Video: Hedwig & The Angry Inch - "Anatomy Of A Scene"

So maybe you don't need to find somebody else, you need to find what it is inside of you that you need to feel whole.
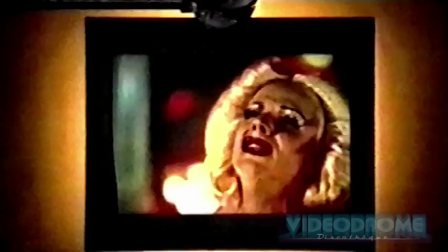For a songwriter to be able to tap into those things is a very powerful thing, so I think that's why music is so important for Hedwig and why it's important for her to realize
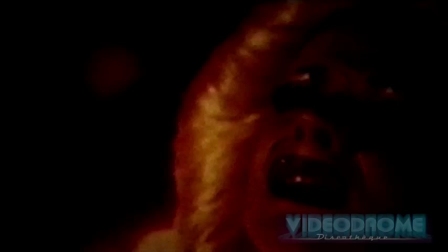that that's where she's going to find what she's looking for in that ability to write music.
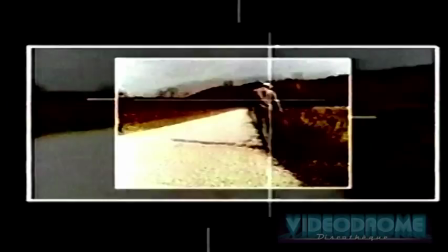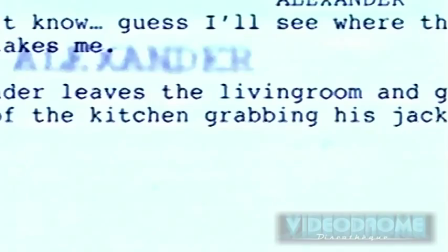I think the hair and makeup is really important, especially this character, because a lot of it's about identity and finding yourself,
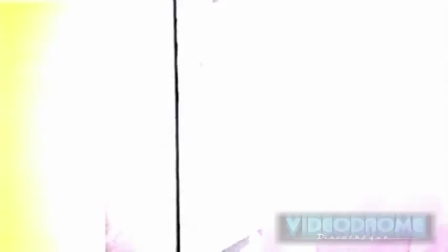and I think this is probably one of the main in ways that Hedwig feels like she has an identity.
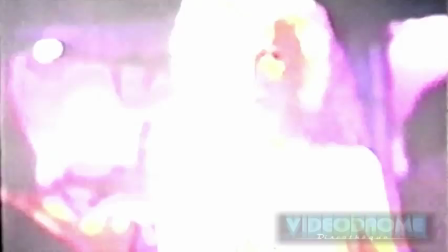I think Hedwig has a lot to compensate for because she is this gender confused person and she has to live her life as a woman.
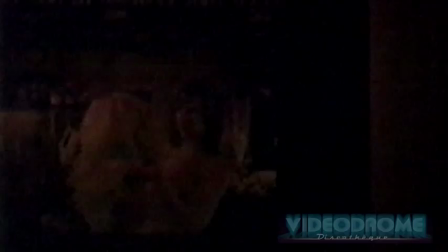Her clothes and her hair and makeup is gonna help her pass. I wanted her to kind of be as much as possible, like all women,
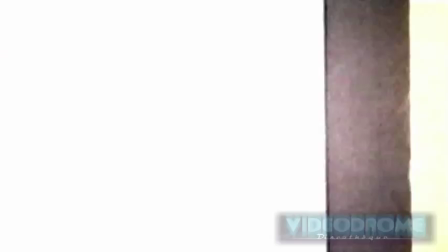you know, sort of, you know, because she's a man and she probably comes into the situation where she has all these things and she can be whatever she wants to be.
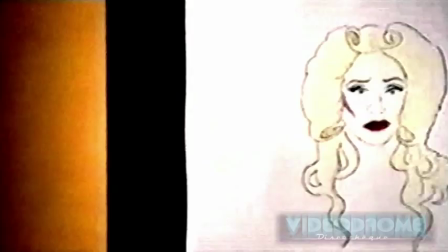I definitely pulled from, like, Tammy Wynette, Ricky Lee Jones, Pamela Anderson's makeup, Dolly Parton, Chrissy Snow from Three's Company.
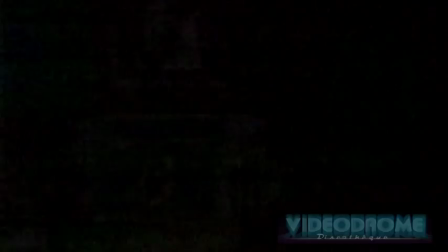So I think that that's what that character would have done.
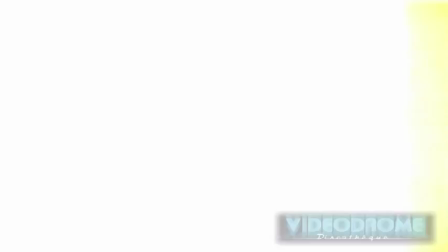The challenge was to make the most authentic choice for the story. I made a conscious effort to make all her performance outfits a bit sparkly and glamorous and this was like something that I figured she could have made herself.
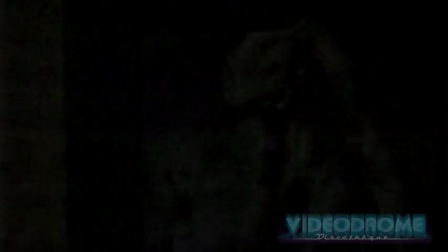It was the beginning of where she would go in terms of her rock star stuff. It's her way of like dealing and putting her image out there for other people to see and like what she other wants other people to perceive of her.
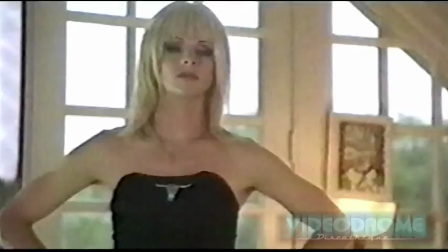In the Adam and Eve scene when I really wanted John as far as hair and to look beautiful and someone that Tommy would be in love with and that was a strong person.
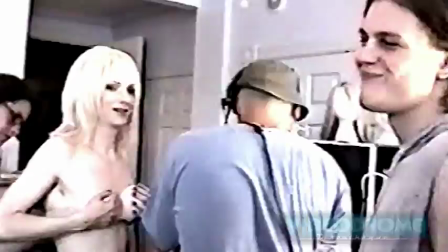We gave John bangs, which was really weird because it was the first time we did it and people were just shocked at how much of a woman he looked like in that look.
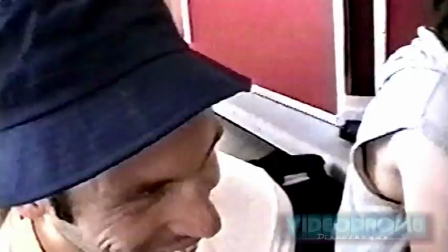And that was really important for me to make Hedwig look like a woman.
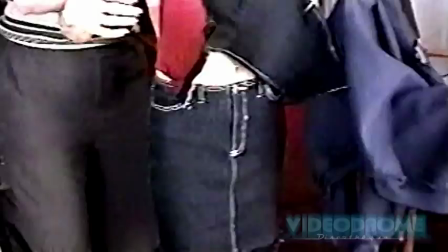If she didn't, I think it would have been a failure and I think it would have had kind of an impact on the film a lot.
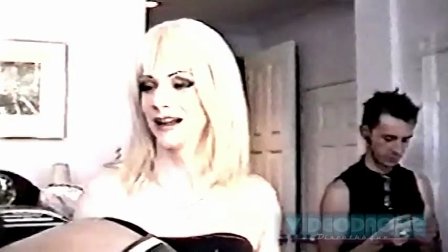We wanted the clothes and the hair and makeup to be more believable, less sparkly, more matte. You know, the kind of antithesis of these performance scenes. You see Tommy in the scene as well, and he's wearing like a Born Again Christian t-shirt. I kind of modeled him off of the kind of 90210 archetype from the late 80s. this kind of like Hesher style plaid pre-grunge, you know, mullet-wearing kid. He's kind of supposed to be cheesy in a way because Hedwig sort of molds him into this rock star.
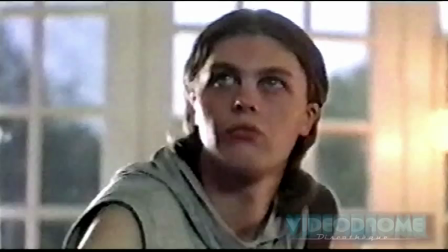Yeah!
We didn't actually let him put any makeup on because of the fact that we wanted him to look kind of shiny and like,
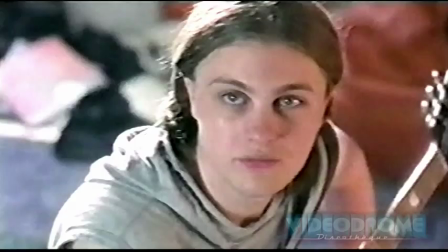you know, if he had a zit, you know, like we were like, we're not covering it up, you know, because it makes him look like a young kid, you know.
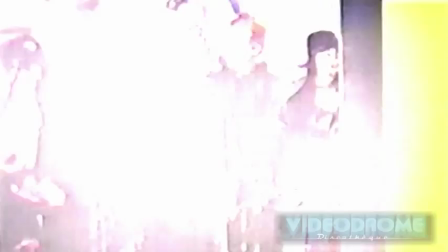Hedwig is a very colorful, bright story.
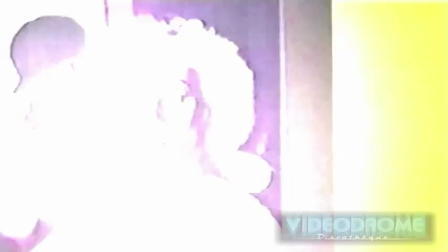It's really challenging because you don't want to eclipse the reality that exists in this story or the emotion.